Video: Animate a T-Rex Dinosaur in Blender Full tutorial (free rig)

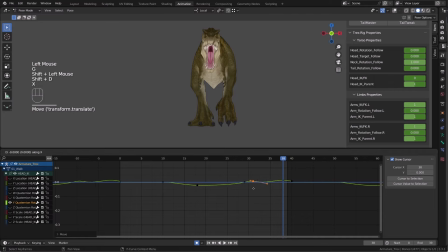(53:20)
This is why I offset my extreme by a couple of frames. It has to be a very subtle motion. You all seen those videos of birds, and again, we do believe that this character should have a bird
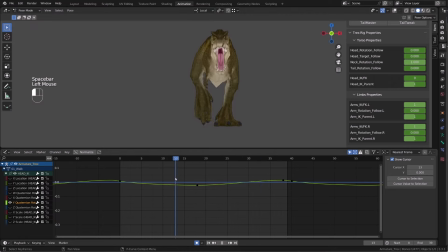(53:35)
behavior where the head is stabilized in space. And this is probably due to the fact that birds can't really rotate their eyes. So if the head was moving around all the way, they wouldn't be able to focus on a point or have a clear view.
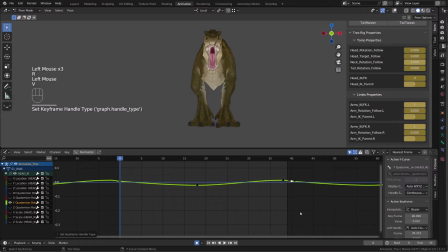(53:50)
So we brought some follow-through animation through the location of the head and the up and down rotation. Now I'm kind of stabilizing the head with the other rotation channels. This is something you could also achieve with a target, for example, or a dump and track constraint.
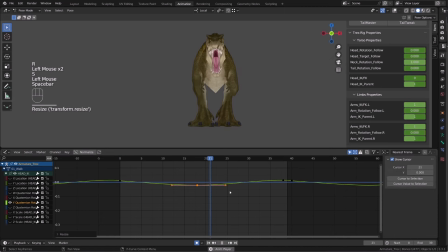(54:09)
But that's also quick to do it by hand on such a short cycle. I will do the same thing with the Z rotation. So basically I'm trying to get the most extreme side position of the head, and I will slightly rotate the head inward.
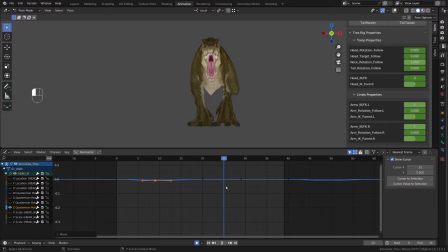(54:28)
The extreme was on frame 9, so if I go to frame 29, I should find the other extreme. And again, I will push the head slightly inward so that the character is looking toward its center line.
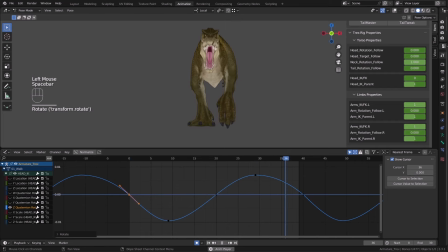(54:44)
And so far it looks pretty good, so now I will work on the jaw.
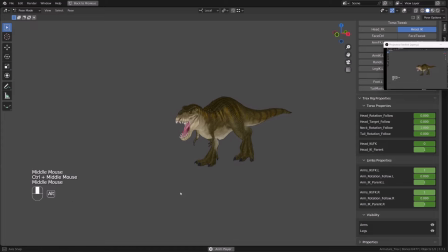(54:48)
I do believe that closing Bob's mouth should look a little better. Then you can just block the pose and keep it as it is, or add a very subtle motion, because on a cycle, if you add too much mouth motion, it will look weird. In the rig UI, I will enable the face controller layer.
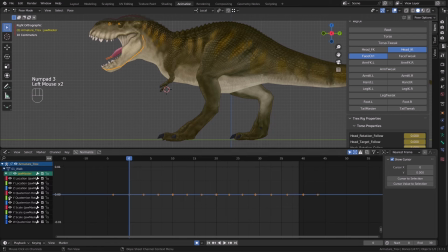(55:06)
I will select the jaw controller, and in the graph editor, I will isolate the X quaternion rotation that will allow us to close the mouth. So I will push up the curve, and then I will just get rid of all the other keys and duplicate this key over the last frame.
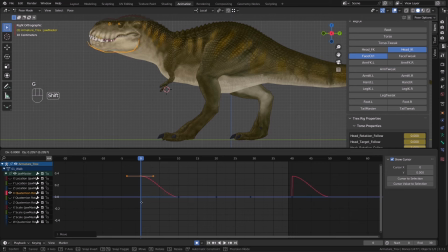(55:24)
Closing the jaw or the mouth really changed the silhouette of our character, and it seems that he's looking up.
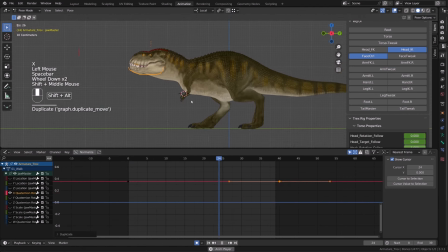(55:31)
So I will just select the head, go onto the X rotation of the head, and offset the whole curve, just to make the head look down a bit. So next time you do such an animation, you should pose the mouth first, so that you don't have to go through this fix.
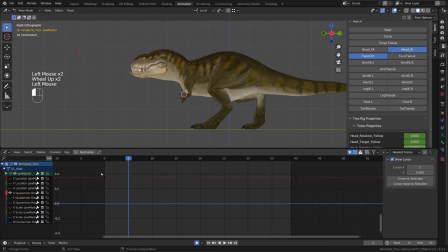(55:50)
Back onto the jaw, I will add a bit of motion, but it's going to be a very basic follow-through animation, and I want it to be barely noticeable, because when you're walking, your jaw move for sure, because everything in the body is connected, so it will look a little more alive or fleshy.
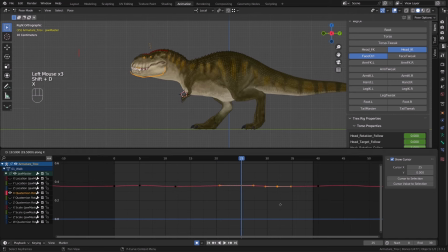(56:08)
But unless you're watching a clip of someone walking in very slow motion, you will not notice this motion in the jaw. This is why I told you before, once the jaw is posed, you can almost skip this step.
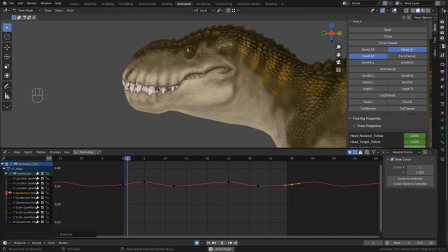(56:23)
It's up to you. I'm not even sure you can see the difference here on the screen. So let's work on the tail.
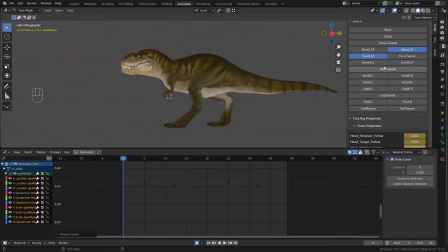(56:28)
I will display the relevant bone layer, and I first want to work on the up and down rotation, the X rotation. I will start by animating the tail's root, and then we will animate each joint along the chain. We need to keep this animation very subtle because the tail is used for balance.
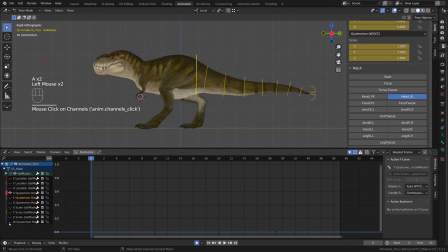(56:47)
So it's not like a ponytail or hair where it could move over the place. There is tension in the tail muscle and we need to feel it. If you're feeling lazy, you can just animate the tail root and then the master controller.
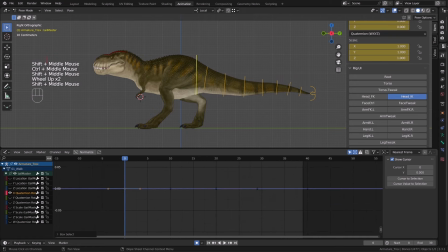(57:01)
Just use a slight offset. I will show you how we can quickly animate the whole tail manipulating each joint. The tail root will have a lot of rotation, especially the up and down rotation, and then we will dampen or absorb the rotation along the tail.
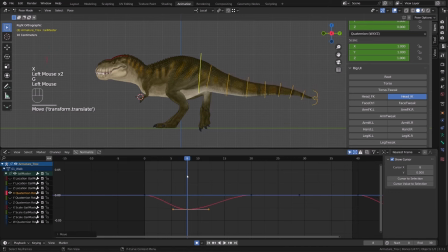(57:18)
And then I may increase a bit the rotation on the last three or two joints of the tail.